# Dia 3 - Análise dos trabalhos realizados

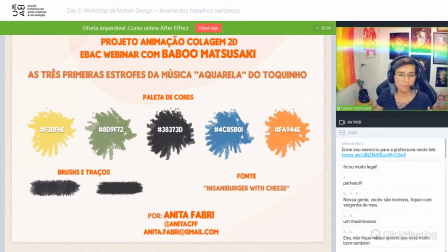Eu gostei bastante que foi uma dessas apresentações, não tiveram muitas, mas que veio com paleta de cor. então foi uma pessoa que pegou coisas que foram dos outros dias, né, do workshop, na verdade não, porque da paleta de cor a gente falou, inclusive, ontem sobre, mas outras informações que foram dadas e trouxeram coisas que foram além, assim,
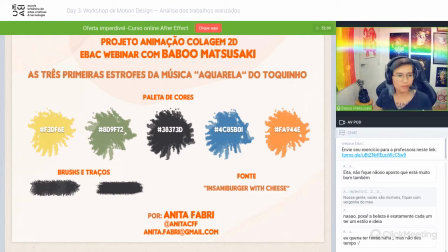também, eu gostei dessa paleta de cor, desse traço e tudo mais, eu acho que é interessante que já colocou os códigos, qual que vai ser o brush, qual que vai ser a fonte, todas essas coisas, mas uma coisa que eu acho importante ter como um todo é sempre ter uma apresentação que ela seja um pouco mais sóbria quando você vai trazer bastante coisa colorida.
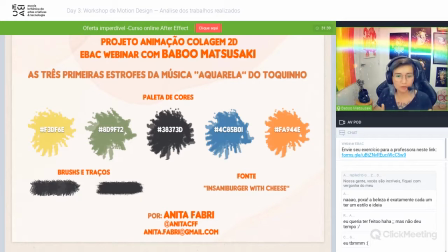Então, nesse caso, eu deixaria tudo mais preto e branco e com uma fonte mais simples mesmo, pode ser uma elvética, uma areal, qualquer coisa mais assim, para você colocar todas as informações que são realmente de documento, então, o projeto, a animação, o colagem 2D,
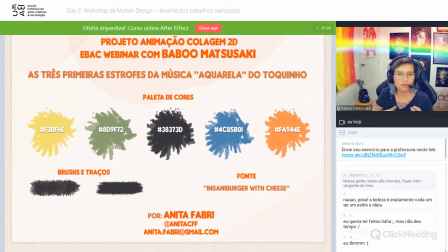a parte do e-back, todas essas coisas, eu acho que até o fundo, inclusive, ele não precisava ter essas formas, ele podia ser um fundo mais chapado, mais claro porque isso dá destaque para justamente as partes que você quer mostrar, então daria destaque para as suas cores daria destaque para os seus brushes,
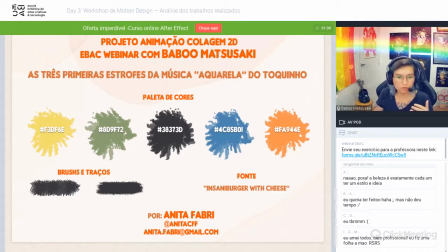inclusive para a própria fonte, porque se você escreve todo com a fonte acaba ficando um pouco confuso que aquela vai ser a fonte que você vai utilizar, eu sei que, nossa, vai tantas vezes fonte aqui, mas é que é isso que acaba acontecendo, então, nesse caso eu só deixaria realmente tudo um pouco mais neutro pra poder fazer a apresentação,
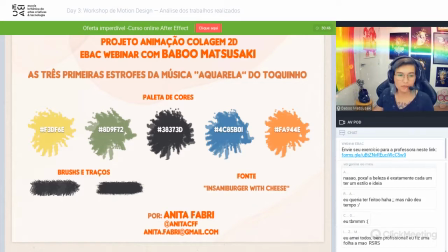mas eu acho que é uma apresentação que ela tá já bem feita eu gostei inclusive de como foi apresentada a paleta de cor, com esse aspecto mais de brush mesmo também não existe nenhuma restrição em relação a como que você apresenta essa paleta eu só acho que a gente tem que tomar cuidado quando a gente tem dois tons na mesma paleta,
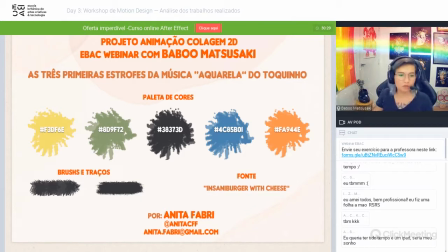então tudo bem ter a forma mais orgânica, mas só tomar um pouquinho de cuidado pra você não ter esses dois tons que nem dá pra perceber principalmente no azul, no preto no verde, que você tem algumas pernas ali que está um pouquinho mais clara, que é provavelmente para parecer o aquarela, mas nesse caso como a gente está falando restritamente da paleta de cor,
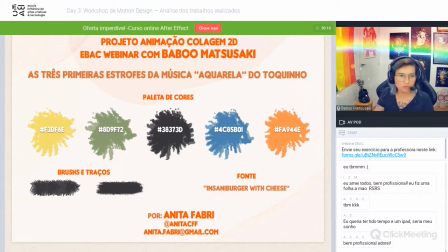ela tem que ser só um pouquinho mais rígida nesse sentido, mas fora isso assim, eu já adorei, eu adorei mesmo que tenha esse mood board, já consigo imaginar muito mais, acho que vocês vão gostar bastante também das outras coisas que vêm a seguir porque tem bastante detalhe tem bastante,
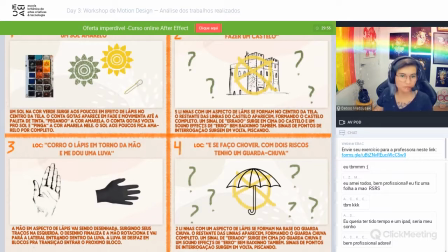foi realmente um trabalho que foi feito com muita dedicação, dá para perceber isso Então, aqui a gente vê nesse sol amarelo. Então, eu gostei que tem, já descrição aqui, um sol na cor verde surge aos poucos em efeito de lápis no centro da tela.
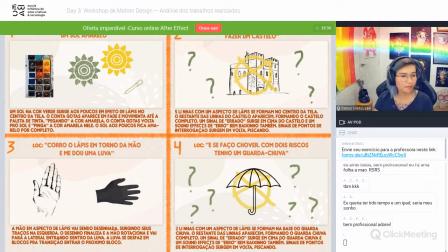O conta-gotas aparece em feite e movimenta até a paleta de tinta, pegando a cor amarela, e o conta-gotas volta para o sol e pinga a cor amarela nele. O sol, aos poucos, fica amarelo por completo. Eu gostei bastante dessa sugestão, porque a ideia já foi diferente.
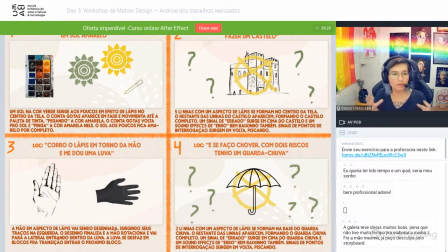Ela já pensou muito em começar com o sol de uma cor e depois o sol trocar de cor. Acho que nesse caso, como a gente está vendo dois sols no quadro, acaba ficando um pouco confuso. Eu deixaria esse trecho separado em mais quadros.
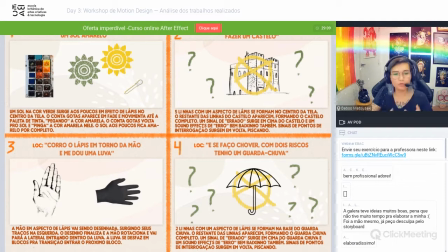Então, faria um primeiro quadro só com sol verde, um segundo quadro com sol verde o conta-gotas, um terceiro quadro com sol verde, com sol verde não, com sol amarelo o conta-gotas em cima dele. Acho que isso mostraria melhor a ação que a gente está esperando do que esses dois sols ali,
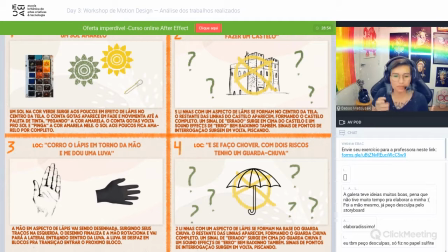mas eu gostei muito da ideia da ação do conta-gotas ir lá e transformar de uma cor pra outra, assim, isso eu achei bem, bem legal. E aí, cinco linhas com aspecto de lápis se formam no centro da tela, o restante das linhas do castelo aparecem formando o castelo completo.
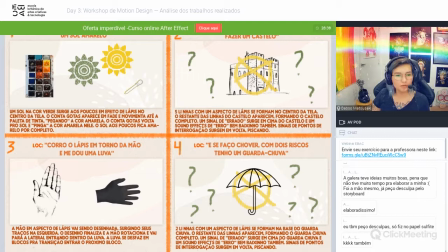Um sinal de errado surge em cima do castelo e um sound effects de erro bem baixinho também. Sinais de ponto de interrogação surgem em volta piscando.